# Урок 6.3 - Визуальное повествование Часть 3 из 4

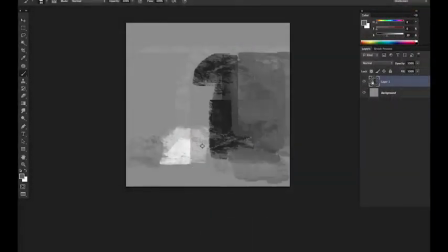20s
Okay, so here we are in our first demo for story. And this is actually a painting from life. This is an observational painting. We went to a cafe just down the street from our studio and painted inside.
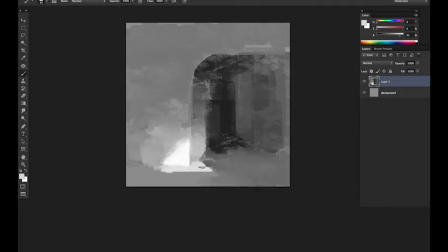33s
Yeah, how does this kind of work in this lecture? I mean, we went through the lecture of how lighting can help the story, and what's this exercise? How are you thinking about? Well, I thought that we would start with what we know, which is we've been doing a lot of observational painting.
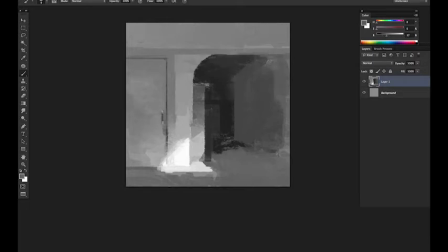52s
Mm-hmm. And so starting there and then actually using this as a basis to tell a story. Mm-hmm. So this, I thought, might be a good transition between, observation and doing all that observational study and now having to make up a lighting situation. Yeah.
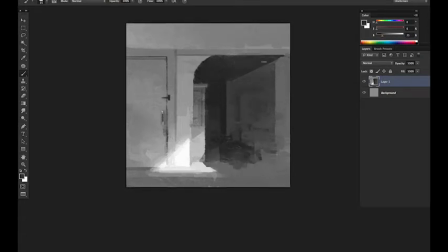69s
So for now, I thought it might be good if we had this lit situation where this sunlight was coming in from this high window, mm-hmm. Off screen right, and streaming into this cafe and just hitting this one corner of the wall.
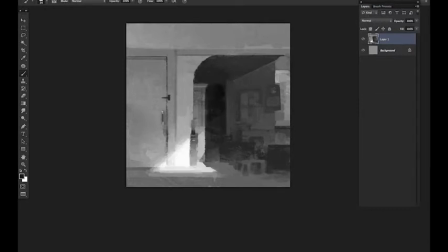86s
And one thing I love everybody to pay attention to here is that, this is a pretty kind of a generic cafe in the morning.
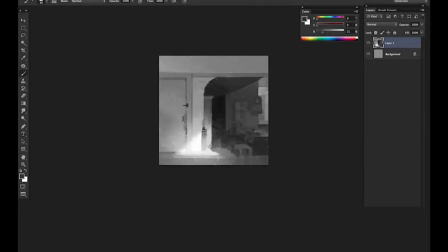98s
Mm-hmm. We're sipping coffee and light is streaking through the skylight and yet it has this kind of a certain feeling, and that's story. That yes. That is story. And now, I'm curious. Now you finished this, still life, or the life painting. Mm-hmm. Can you actually maybe place a character and even kind of go farther? Yeah, I guess the question would be what kind of feeling do we want to get out of a painting like this? Yeah, what if it's can you create this mystery by placing a character? Okay, yeah, let's see. So if the most important thing is to kind of create a bit of this feeling of mystery, I think maybe, we could place him back in the shadows, but he might disappear.
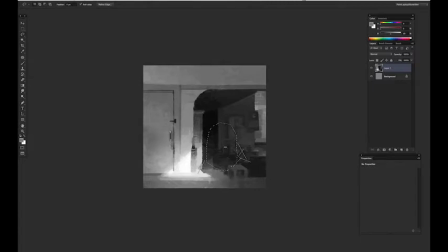151s
I kind of think placing him somewhere outside of the pool of light, mm-hmm. So he's kind of in the shadow might be nice, but I still want to be able to see him. I think in terms of importance, it's still important to see our character. So, obviously we're using our character, the pig here from our short film,
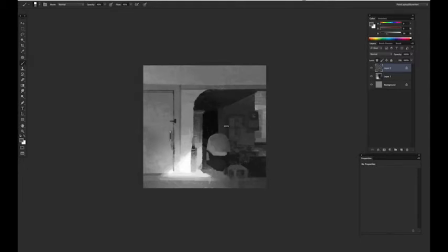169s
The Dam Keeper, but just taking him and placing him in a real environment we actually painted from. Mm-hmm. And I'm placing him here just outside the pool of light. So, when inventing light, it's always important to think about, how he's going to integrate.
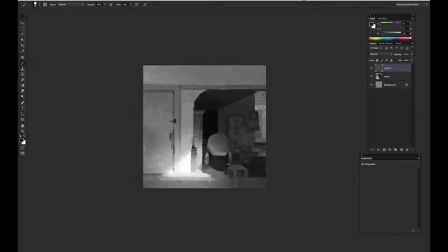183s
The source of light is not the window so much as it is where this is actually contacting the floor. The light is actually hitting the floor and bouncing back up. And so he's kind of this underlit character. But I think this kind of has a bit of mystery to it. I don't know, what do you think? No, that's totally cool.
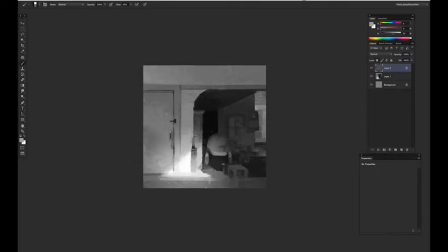201s
I mean, especially since it's a morning, sort of daytime lighting, but you can still create mystery this way. Mm-hmm. And an important thing, like you said, is that we don't lose the character. And yet you still have to kind of look hard for him. That's awesome. Cool. Yeah. And so, I don't know. I mean, there are other possibilities with this, I think, too. Maybe... What would you do? Well, maybe we change the light. Maybe, kind of similar to what we've seen in the past, using adjustment layers and stuff like that. Yeah. I'm actually going to not use adjustment layers. I'm just going to paint to try to create another feeling of mystery. And maybe I'll just change the light completely. Yeah. Maybe we'll do something kind of at night or something like that, and try to create a bit of mystery.
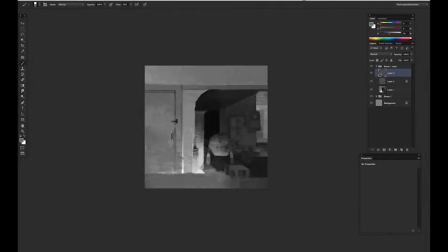250s
I like this idea.